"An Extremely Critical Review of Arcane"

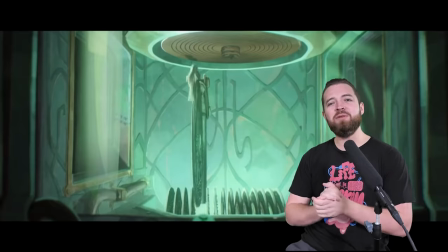Yeah, I sure hope it does. episode one when starting teen rated league
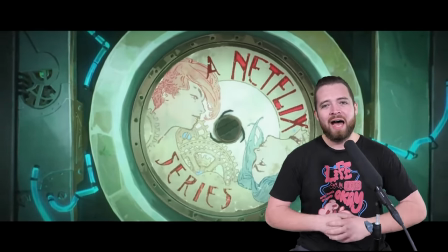of legends he he teemo war criminal kind of stuff i didn't expect to start on two girls being
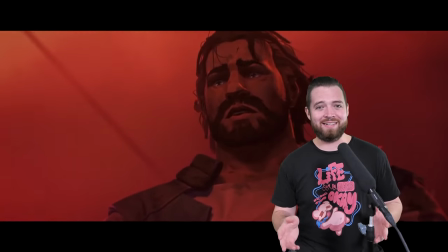orphaned i did not expect this opening whatsoever wow
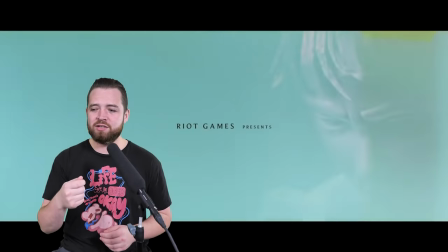wow does it start hard which then is immediately superset by imagine dragons which
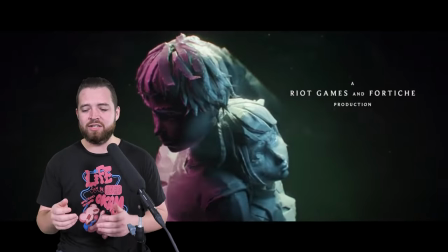i must say i don't dislike imagine dragons you know obviously riot likes them a lot because they've been playing League since like season two or something.
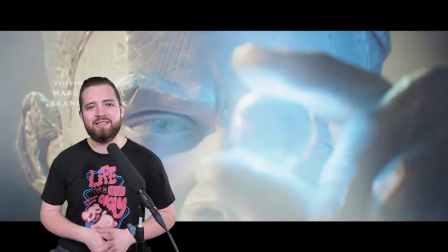That's why they keep making music for them. I don't dislike the songs or anything, but I don't think this is a very good choice for the intro song,
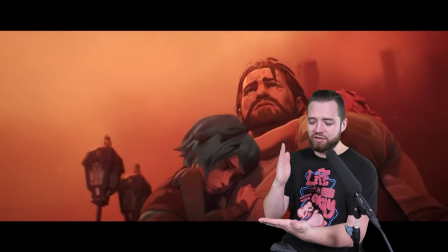especially when you immediately slam from Orphaning Children to Enemy by Imagine Dragon.
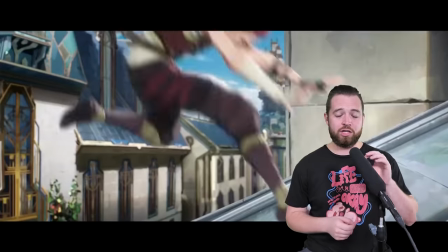It just doesn't quite fit. The animation of the show especially has some incredible weight to it.
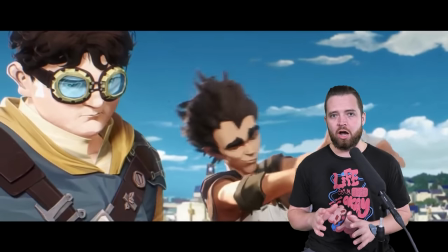This whole show shows that off very well.
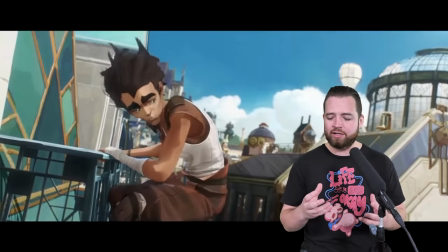Everything has the proper weight, the sound, the feel especially this is shown right in this part where clagger jumps from the roof and has
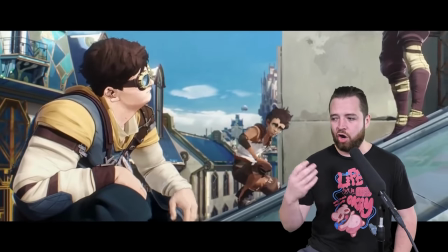that really loud thud you can really feel the weight of the characters and objects around the world it's a great part the initial fight with the kids i think
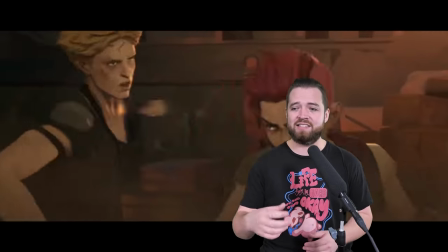really sets the stage for the show it's far bloodier than i expected it has that same weight to it and all the characters have their fighting style vi
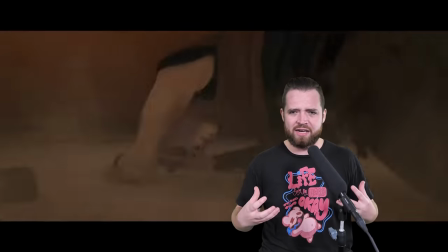has the boxing thing clagger really uses his weight to his advantage there's a part in this fight that i really want to highlight because i
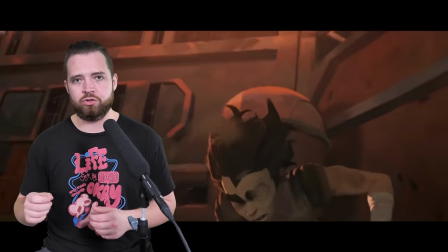think it's actually just really indicative of the style the show is going for powder is in slow-mo time and basically everyone's
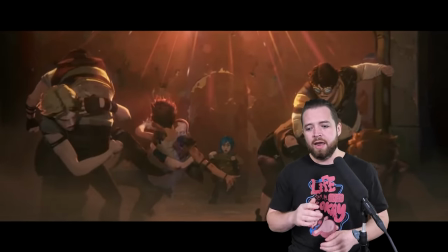punching and she's kind of starting that little trauma like oh my god look what's happening and she gets up with the bag of stuff to bail now in most other shows
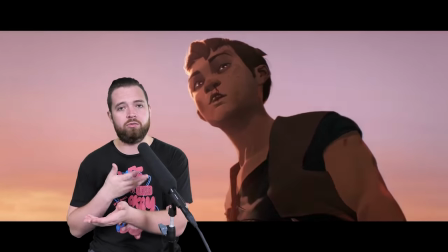and movies and stuff she would just leave and then they would cut to her running away whatever but as she gets up to run away it's like the
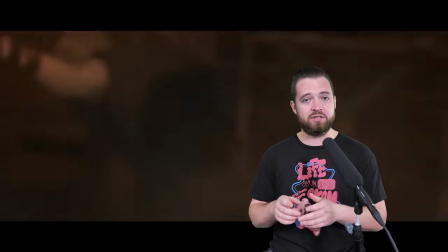shows wanted to remind you like yeah this fight doesn't just stop because the scene is changing it's still going on and immediately when she gets
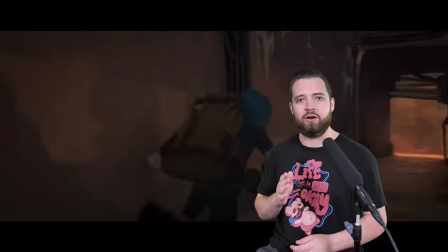up two people slam into the wall right next to her it's this really tiny
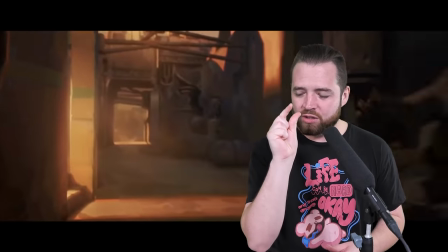little detail that i just love you could have easily saved
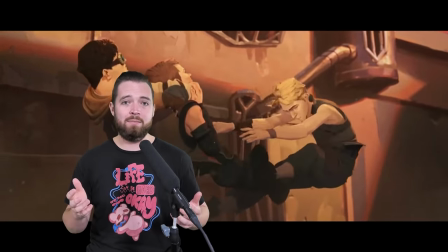the amount of hours time money etc by not animating that and having just her just run away but they decide to add that little bit into it to
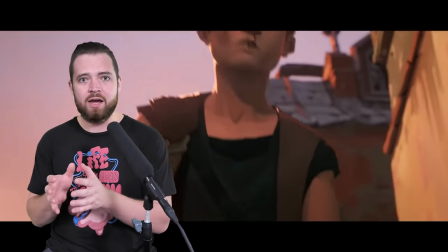make the danger feel that much more real and really make her feel like a kid stuck in a situation she is woefully unprepared for really good this happens
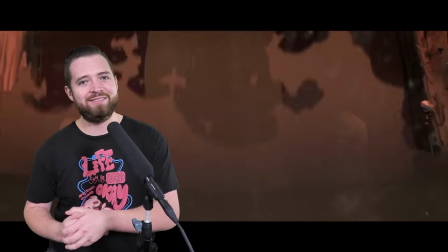a lot in the show that being said powder you dumb bitch I get it but powder you dumb bitch zon reveal the music option here
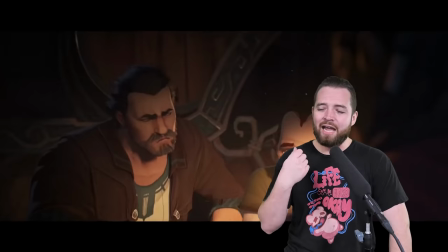much better great montage I originally was annoyed with the typical
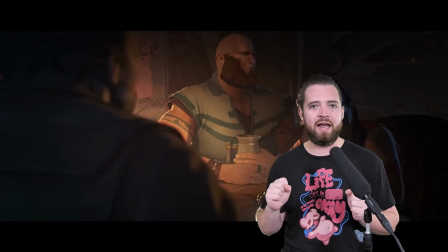bartender is the bro guy that everyone has their back for because he's
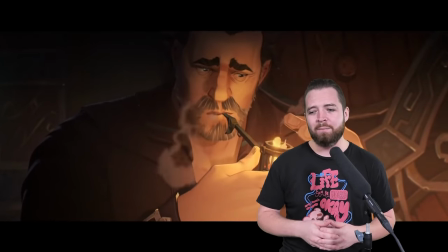the guy who pours the drinks trope it's it's quite a commonly used trope but I think he's voiced by the same guy who does blisk and titanfall and I mean
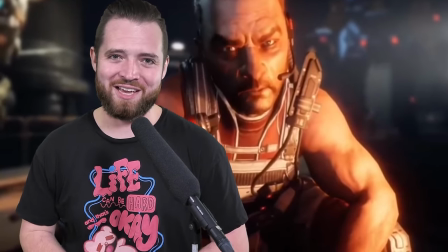you know me I I can't like nice good choice i love that va powder is overhearing milo and vi talk about her and they almost
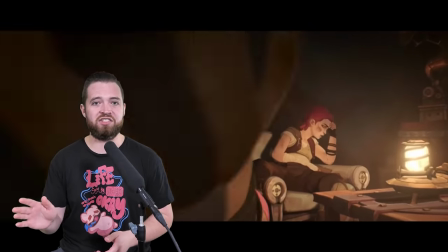did the overheard trope and overheard incorrectly but it literally ends i think the same episode so fine it was very quick and it was gone thank god it
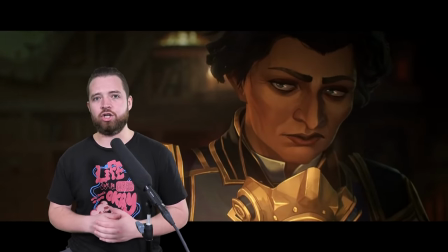was like a bait and switch i really like grayson in this show i just really enjoy her character yeah
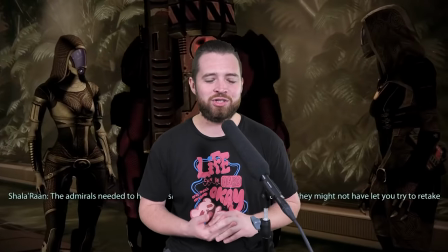is it because she is plays Admiral Shaloran Vastombe in Mass Effect, maybe,
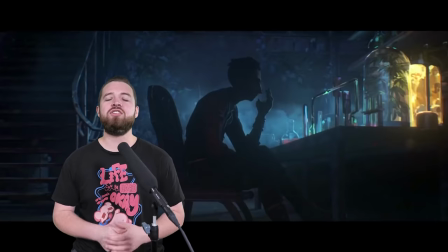but she's a really good voice actress, so fuck you. Silco's entrance in the show is also really fantastic.
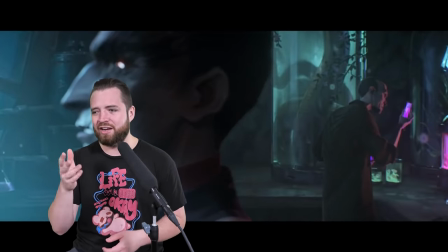His just opening, great. Great singe stuff there too. It's kind of funny because you don't really think it's singed, but now that you know it's him re-watching it, adds a little bit to it.
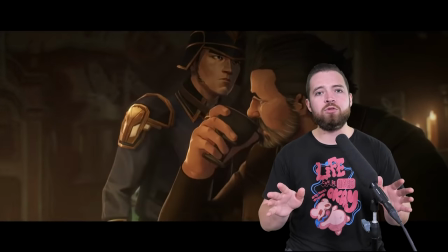Honestly, episode one, I almost have no problems with it. It's almost a flawless episode in my opinion.
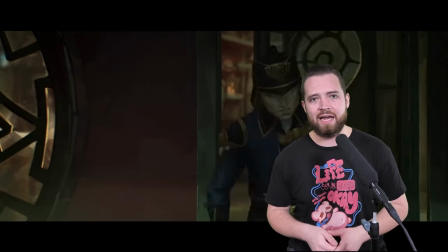It's not my favorite episode, but I have very few negatives for it and it's not the best pilot in the world, but it's a really good opener. Episode two.
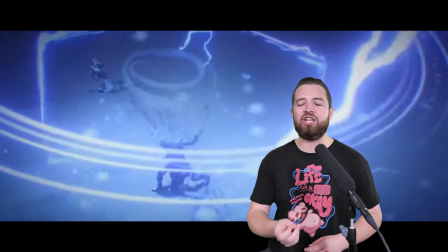Again with the animation, oh my god, the mage using his powers and stuff is just heaven. The time must have taken to animate that and yet they did it.
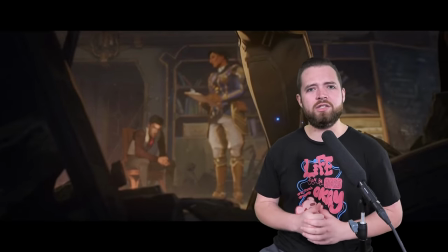So good. We get an introduction to Jace as a character who is mostly uninteresting in act one, but you know, he has his moments.
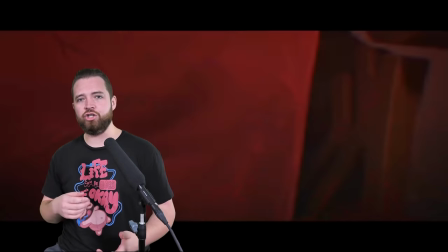I like the setup for Vi and Jinx as they're trying to lay low.